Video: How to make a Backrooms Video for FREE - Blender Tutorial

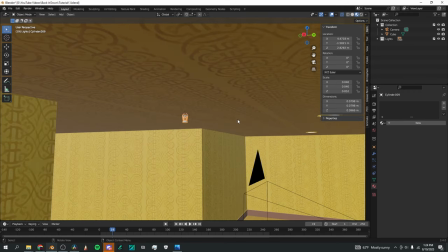There we go. Then back to object mode, and it's looking very nice, especially if we zoom out a bit.
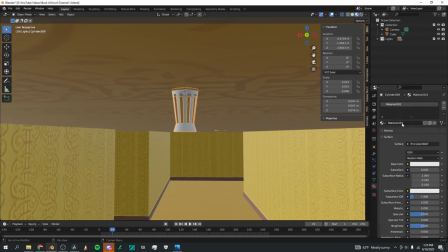Now I'll select this, add a new material, name it sprinkler, change the base color to a dark brown color, kind of around here.
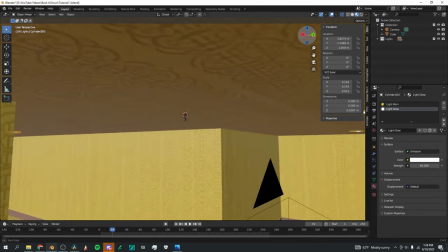There we go, that looks nice in the scene. And now I'm gonna do the same thing that I did with the lights.
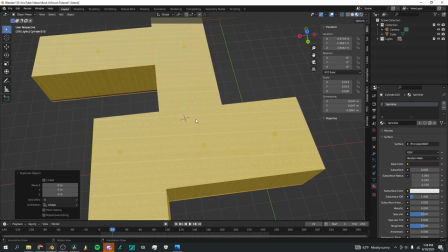I'm gonna come up here, Shift D, click G, Shift Z, move these around a bit.
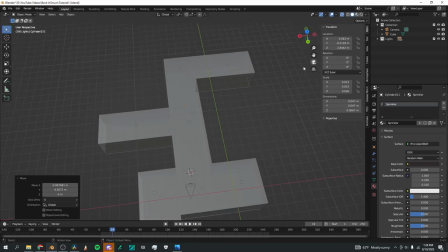And you can turn on this option, the solid mode, to see through where you're going and kind of see where you're placing these things.
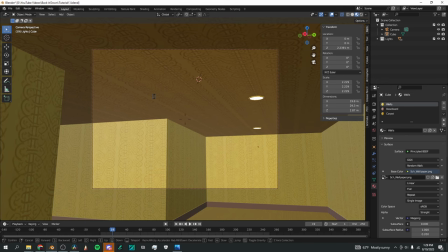Now when you go back to your camera in material preview mode and then Shift Tilde Tab, you can walk around and, oh wow, little sprinklers on the roof.
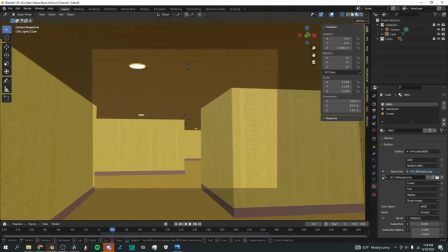That adds a lot of realism to the scene, I found. It just looks like a ceiling would, because ceilings usually aren't just blank.
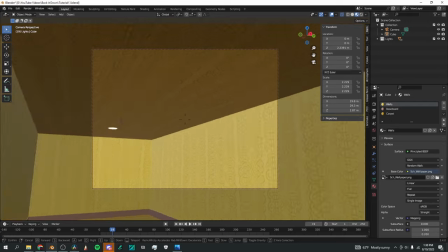And I actually want some of these corners to be dark for the sake of the final render, so I'm going to delete this light,
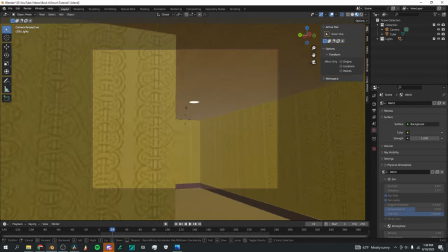Shift Tilde Tab, keep moving around. This light I can get rid of, like so.
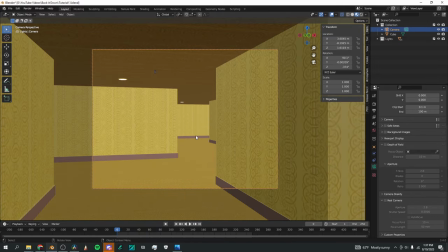And it's starting to come together. So now I'm gonna start creating my camera motion. The first thing I'm gonna do is select this auto keying button down here by the timeline. And now with my camera selected and while I'm in this viewport, I'm gonna click G and then left click,
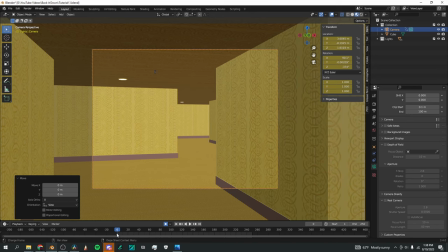and that's gonna make a keyframe here down at the timeline. Now if I bring this slider all the way to the end of my animation,
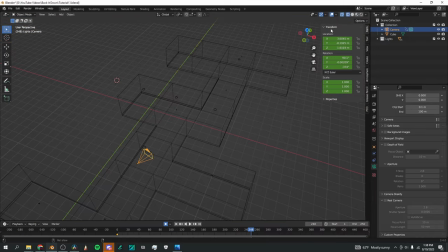click out of the camera button, click the transparency option, and then G Shift Z, I can move this camera to the final part of where it's going. And now it's going to add a new keyframe, and then you can see it kind of moves through the scene.
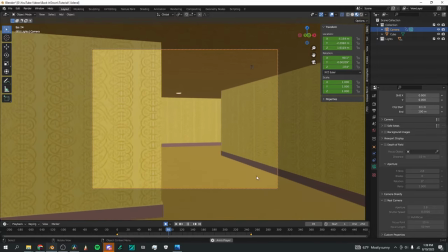When I go back to the camera view and to the material preview, you can see that this camera is walking through the scene, but it doesn't look very realistic.
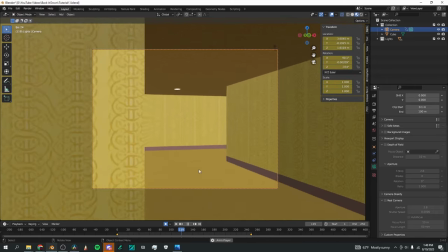Now comes the fun part where we generate artificial camera shake within the Blender window.
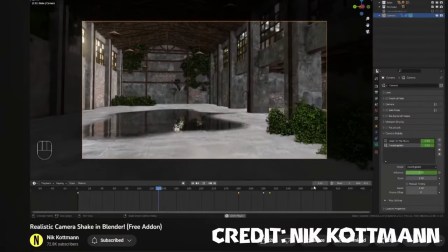So Nick Kottman made a tutorial on how to get realistic camera shake in Blender, and this is how he did it.
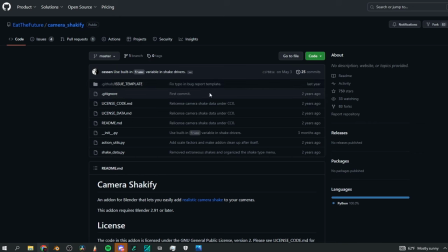First, we go to GitHub through the link in the description that I'll put in there, and you've got this Camera Shakeify add-on,
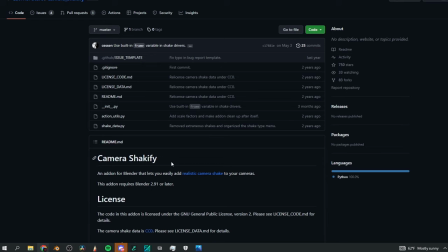which is free, and I've been using it for a very long time for my own projects. If you go to code, then download zip, you can download the file.
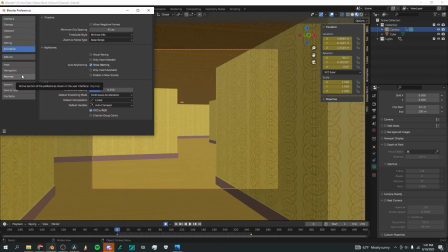Now when I'm back in the Blender window, I can go to Edit, Preferences, Add-ons, and click Install up here.
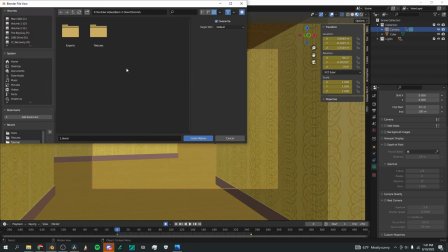Wherever your zip file is with the Camera Shakeify add-on, you click on that and then click Install Add-on.
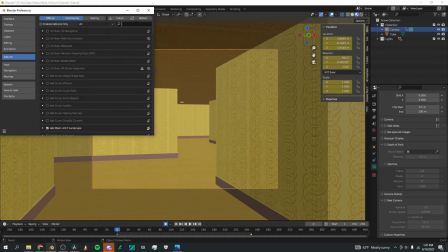Once you've done that, you can go back here to the add-ons page and search for Camera Shakeify, and you can click that box to enable it.
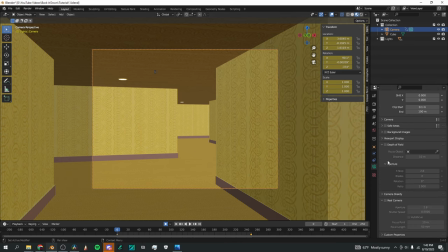Once you've done all that, if you have the camera object selected, you can go down here and there's a Camera Shakeify section, and I'm going to expand that. And if I click this plus button, I've immediately got a new Shakeify profile.
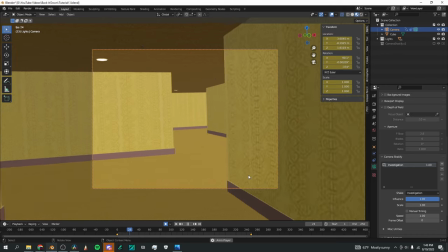You'll have Investigation selected by default, so now when you press play, you can see it's got this really nice organic shake to it.
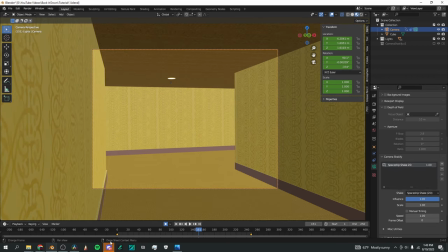You can change this shake mode to whatever you want. If you want the spaceship shake, it's like that.
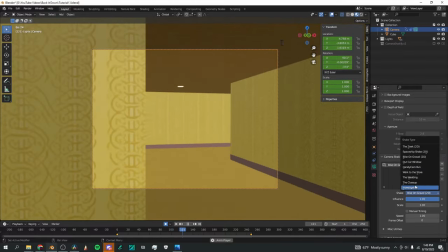If you want the bike on gravel, it's like that. If you want the close-up, looks like that.
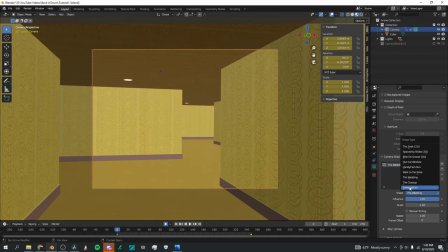You can change all of these ones, but for just walking through the back rooms, Investigation is a really cool found footage-esque camera shake.
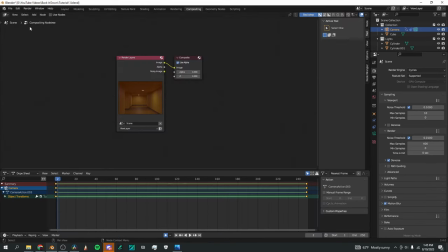A great final touch would be to go here to the compositing tab, select use nodes so that your nodes are visible, and then click add glare. And you're gonna bring this down here and click it in the middle so that it goes in the middle. You can add another node, that being the viewer node, so you can see what you're working with.
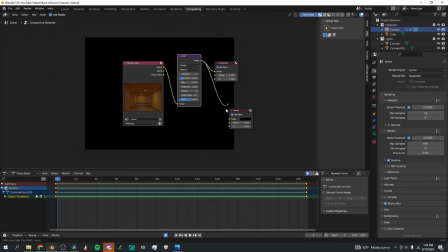And then click on this yellow dot by image and drag it down to viewer. The default glare is really ugly.
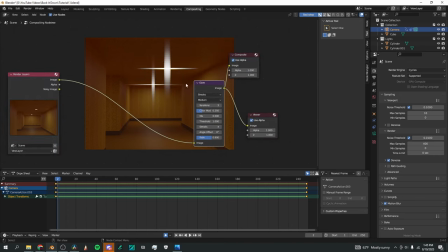It's just these massive streaks in the middle of your footage. What you can do is change that to fog glow, and you can change this size to your heart's content. Oftentimes, if you have a negative 0.3 mix, in a size 7 or 8, it works the best.
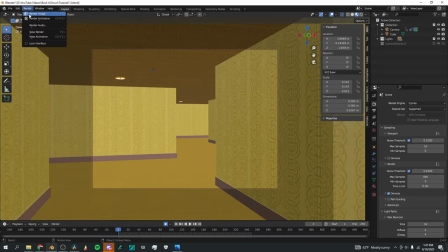You can of course render another test image to see how your scene is coming together.